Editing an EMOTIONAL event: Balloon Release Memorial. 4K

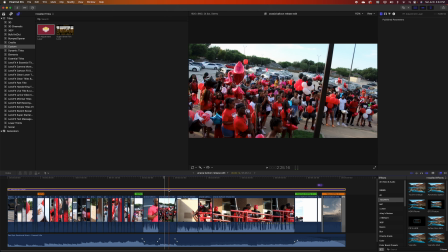(12:35)
So look at the people in that, and then I'm going to turn this off by hitting V, and it just softens it slightly. It gives it a dreamier sort of feel, makes it look more like film than video.
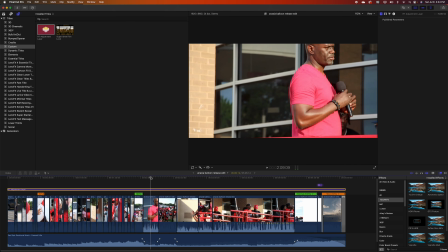(12:47)
And it really helps people's skin too. So like, here's Coach here, at least I believe it's Coach.
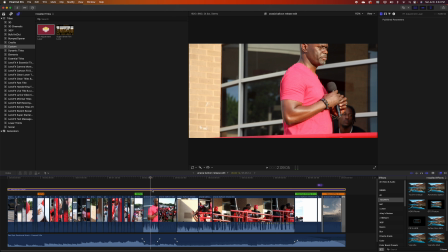(12:53)
And I'm going to turn off the softening. Again, it's hard to tell there, but it does soften just slightly.
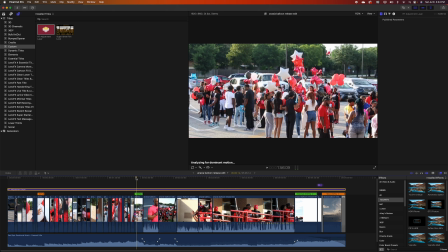(13:01)
And it's actually the filter called Cartoon.
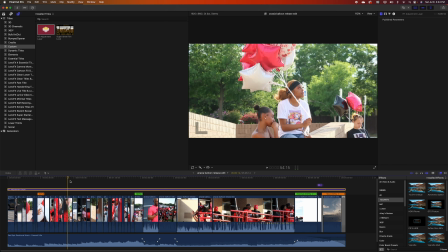(13:05)
But it just softens digital noise a bit and makes it look more film, more like film, like this here.
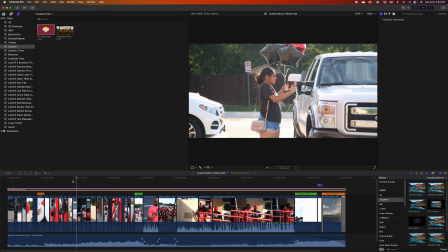(13:12)
Looks more film-like. Now if I hit V, you see how much sharper it takes away some of the sharpness, which you would think, hey, why would you want to take away sharpness?
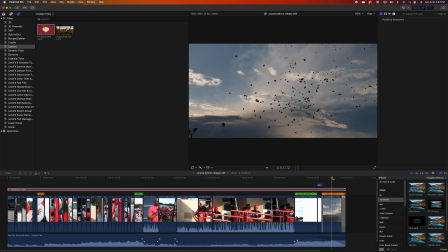(13:20)
Well, that does actually help in situations like this. So I'm going to zoom in on this last part, okay?
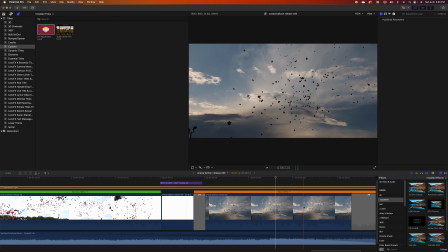(13:26)
And this is the silhouette balloons going up. And I'm going to go into color. And I think the best thing for me to do here is to go to, no, I'm in wheels.
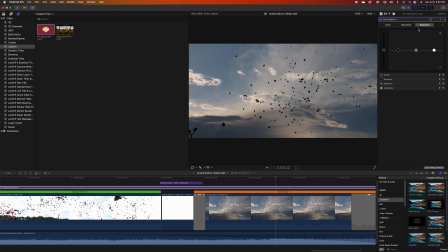(13:42)
I need to go to color board and go to saturation, and I'm going to raise it. Okay, see, look what it's under the sky. Like here, there's no color, and then there's tons of color. Now, in this situation, it's probably okay to amp up the color because there's no people in it.
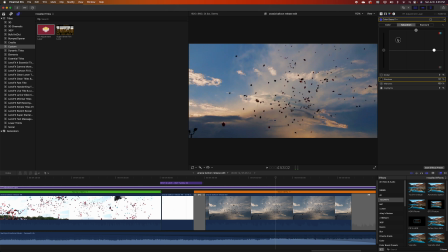(13:57)
If there was a person in it, they would look very strange. They'd look like a clown right now. So that's probably too much. This is the dark end of it. This is the lighter end of things. So it did add a punch to the clouds, but you don't want to make it look too crazy here. That looks pretty good.
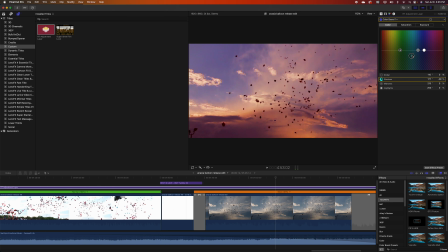(14:15)
And also color here adjusts different aspects of it, which we can make it a little more dramatic. A little more dramatic sunset there. That's not bad. It's probably too much though. I don't know.
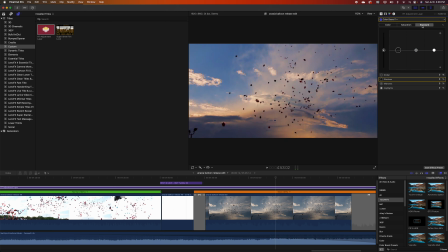(14:31)
I'm going to stick with that and then go back to exposure and bring up the whites just a bit because it made it look muddy a little bit there.
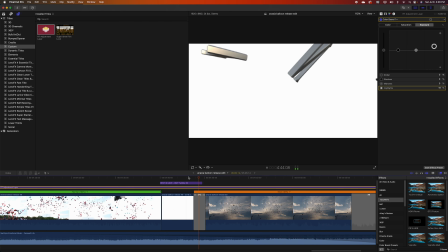(14:39)
But look at that. Okay, now we'll watch that. And it's just so much more dramatic, slow motion.
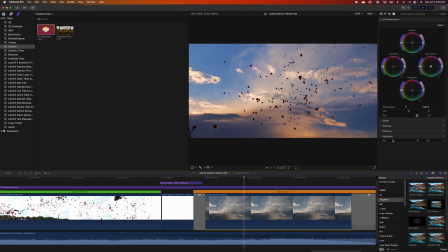(14:46)
And also what I should do is go in here and do, try to stabilize this a bit, okay? So I'm just going to click on standard stabilization and see what it does for this clip, okay? It'll take a bit of time to, no, not too bad, okay. And here it is stabilized.
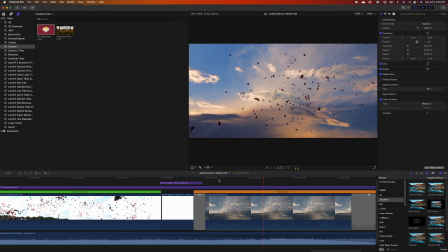(15:05)
All right. Absolutely beautiful. Fantastic work. I just want to see the names of the people speaking.
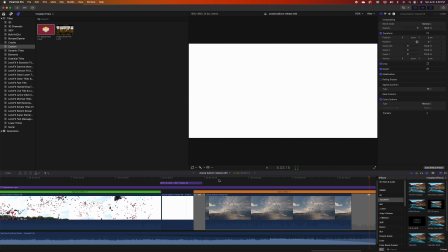(15:17)
So you're gonna have to look into that. Look at that beautiful shot. Beautiful shot. 5 minutes long.
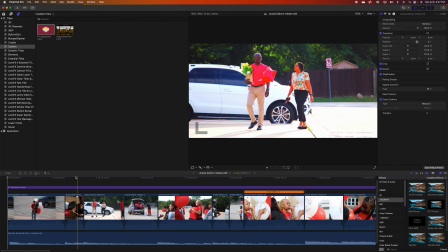(15:22)
Absolutely fantastic. Um, all right. Now, one other thing that I usually like to do here.
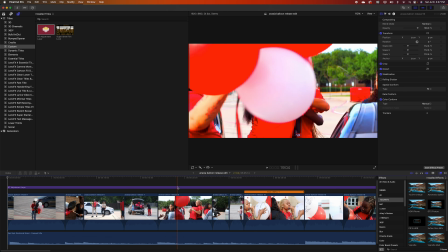(15:27)
Oh, whoa. Oh no. Okay, that something's wrong here. I did it to the entire adjustment layer.
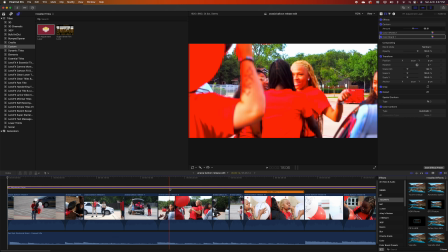(15:35)
Wow, that's funky. Look what it did to the color. All right, that's my mistake. All right, so I've got to undo that.
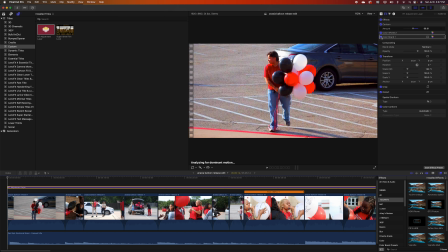(15:40)
So I'm going to turn off color board and color wheels.
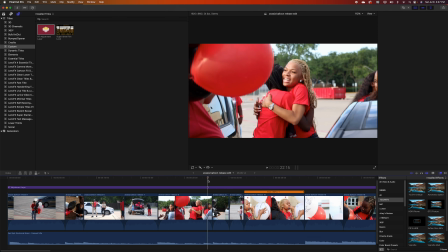(15:44)
All right, I did that to the adjustment layer instead of just to this.
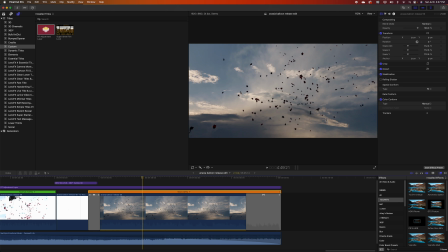(15:50)
That was my mistake. I was wondering why it wasn't highlighted. Okay, so now we're going to try that again. It's still stabilized, but I'm going to make sure we do this right. Okay, go back to corrections, color curves. Nope, not curves.
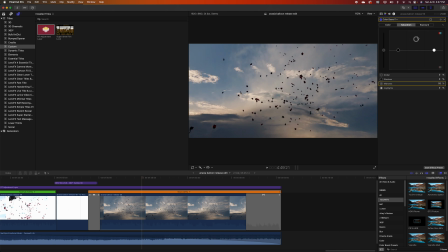(16:02)
Color board, and go to saturation and raise that. Oh, am I not selecting that right?
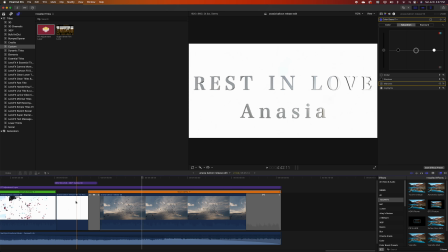(16:10)
Let's make sure I got it.
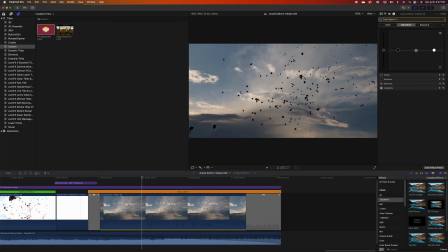(16:14)
I've selected it. All right, saturation. It didn't make any visible. There we go. Now it's made the, okay. Bring this down just a bit. Bring up that white saturation just a hair. We don't want to make it too punchy. Go to exposure again. Bring up my highlight so it's not as muddy.
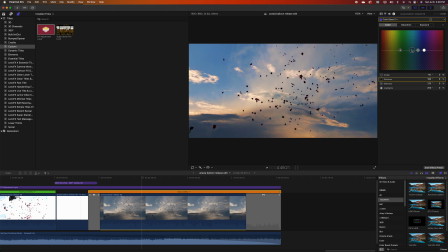(16:33)
Go to color and do what I did before, which was somewhere around there.
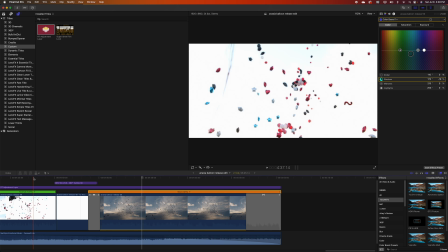(16:38)
All right, so now, yeah, you always got to check that. You don't want to do it to everything. All right, nice.
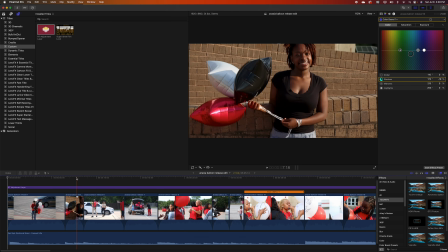(16:42)
Now go back out and make sure nothing else is screwed up. Yeah.
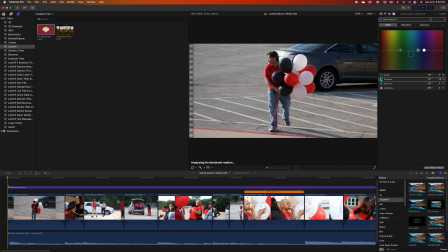(16:48)
I think we also need a title here. Joel, something at the beginning, which would be great.
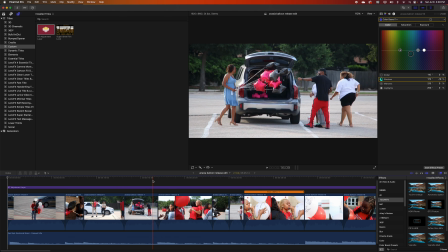(16:55)
All right, it still says analyzing motion. Why would it be doing that?
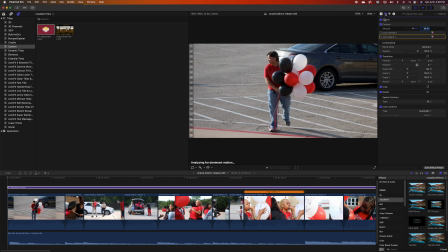(17:01)
I don't think I did that right too. I got to make sure. Distort form color board.
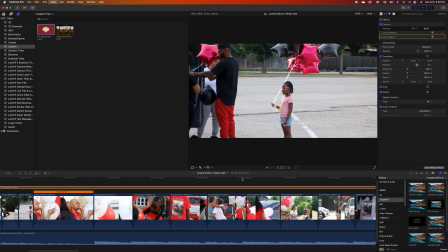(17:08)
Yeah, I don't have motion on there. It must be the last clip is still getting analyzed for stabilization.
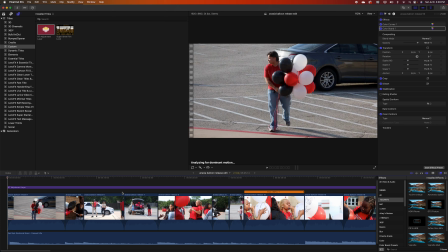(17:16)
All right. Trying to figure out what else is trying to be stabilized. As analyzing for motion here. Oh, I think this is something that he did. Okay, that it's trying to do for, yeah, for what Joel did here.
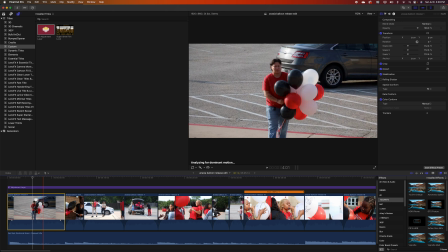(17:32)
All right. So anyway, long video, but I want you guys to watch this. Very important parts.
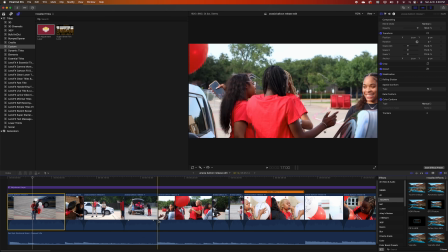(17:37)
You're trying to establish what's going on here by building it slowly here,
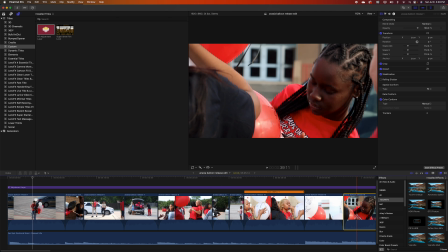(17:43)
and then getting directly into some very emotional things here.
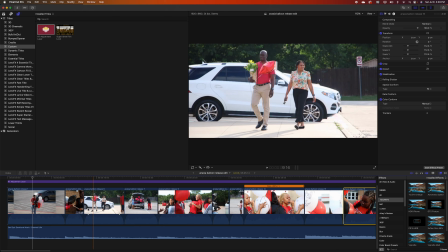(17:47)
Now, one thing I would recommend doing is throwing in a slight vignette, except for stuff that's in the sky.
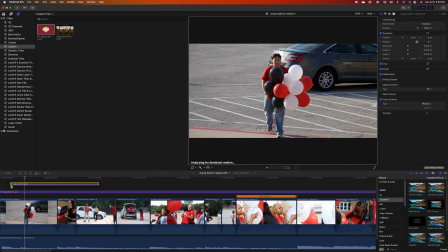(17:53)
So what I'm going to recommend here, I'm going to go ahead and do another adjustment layer, put it on top, and you can name these if you want to. You can click here and say, and change the name of the clip. And you can say vignette, and what I'm using is vignette medium, so I'm going to put VIG
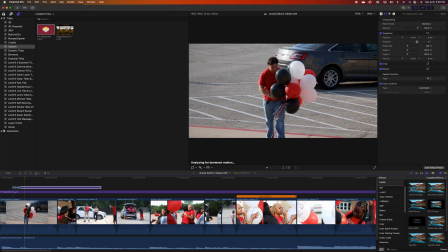(18:13)
and medium, like that. Okay, and you don't want to put it on things that have white edges, because that will mess things up. So I'm going to go ahead and just grab it over here. It should be in the Texan TV collection.
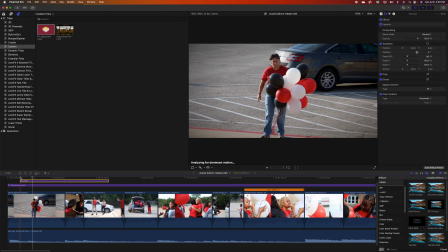(18:26)
If you don't have it, you need to import it into your computer. And then you just simply take this and drag it over it. Now you can see the difference it made.
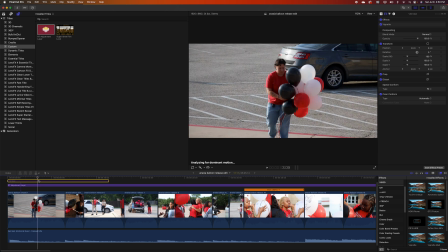(18:33)
See, it gives it a little bit, like if I click here, it gives a little bit more dramatic look to it.
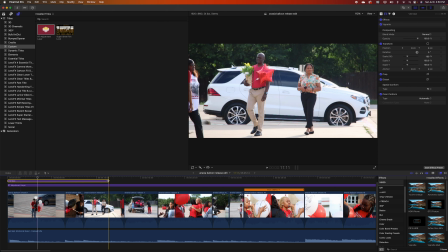(18:38)
And as it moves, you don't really notice that it's there. Okay, like here, again, coming in and then it's off.
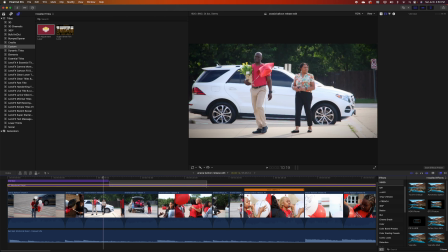(18:45)
It's just a slight touch, which will make it look more cinematic.
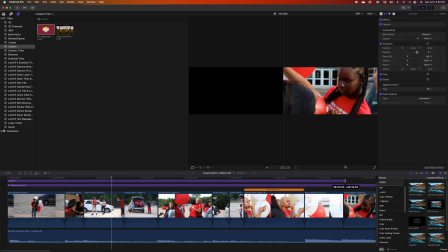(18:50)
So I'm just going to drag that across here. And, when there's a lot of white edges there, like this one here, it might not look good, but actually it looks okay.
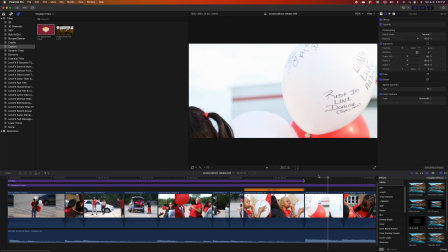(18:59)
Looks okay. It's not great. Actually, I'm just going to take that off of there, and I think it's better without it, because it gives that balloon a kind of a brown edge to it.
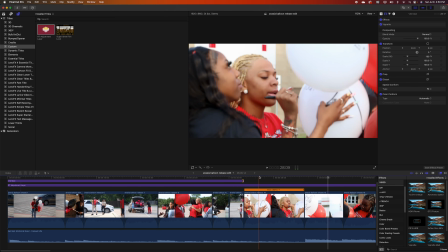(19:07)
So you just go back to where it's not showing that anymore. You don't need it with white edges.
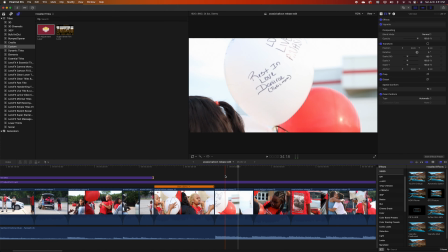(19:12)
So another tip here that I want to show you is that you can, instead of having to redo this,
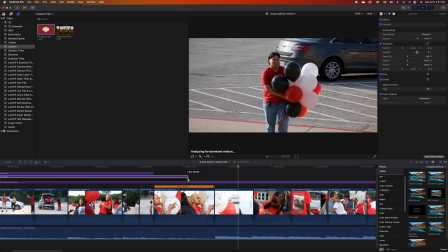(19:18)
you click on it, hold down the Option key, and drag, and then keep holding down the Option key,
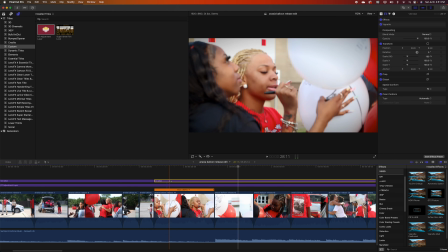(19:24)
and you've made a copy of the adjustment layer. Okay. And then you can stick it on the other part here.
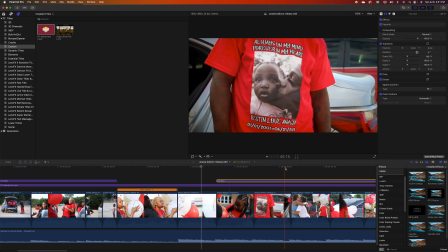(19:32)
And then there you go. So added a nice touch to that.
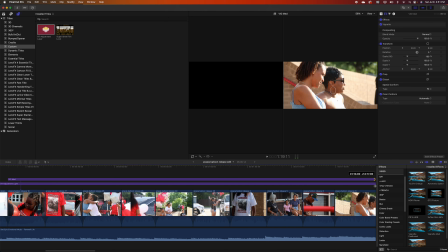(19:35)
I'm going to take it all the way down to when they're speaking and before they release the balloons with the white sky,
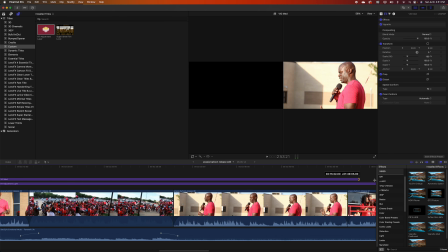(19:42)
because it's not going to look right with the white sky in there.
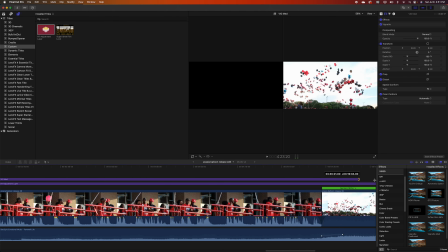(19:46)
But this will add a nice dramatic look. So I'm just simply dragging it across. Okay, so you don't want to do it here, because look what it does.
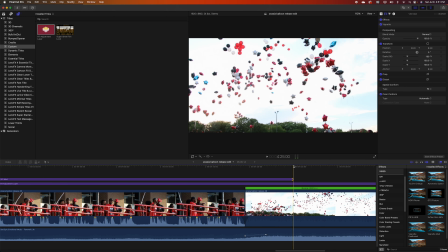(19:52)
It's got the edges are dark and it looks kind of strange. I think it looks much better without it.
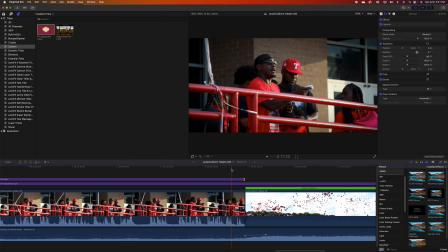(19:56)
So again, just drag it back, put it there, and it gives a nice little vignette to the entire shot.
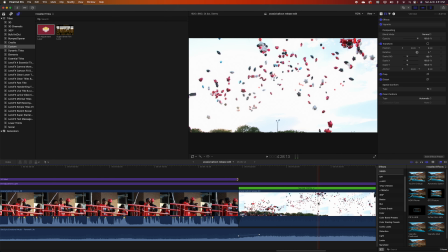(20:02)
And here too, I might go ahead and saturate these colors too. Okay, as they fly away like this, I'm going to go ahead and go to color and go into wheel. I'm sorry, I keep going to wheels. I meant board, and just go to saturation and try to make it a little more.
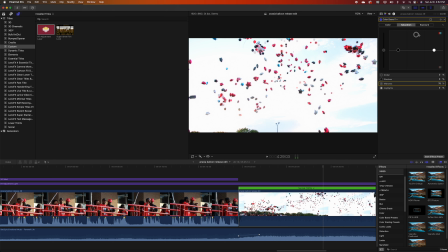(20:20)
I mean, it looks, more saturated here is good. We want to make sure the white of the sky isn't affected by it. So you just have to sort of, like if I crank that up all the way, that does change a little bit of it, but not much.
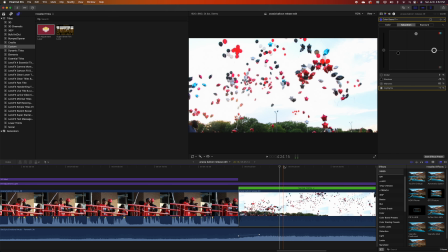(20:33)
And there we go. So that did punch that color up considerably. Looks very nice. Look at the glowing balloons now.
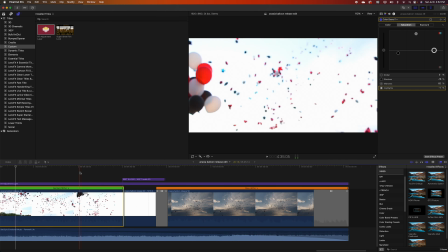(20:44)
All right, so then I'm going to scroll down here, and it comes to this where it kind of fades white.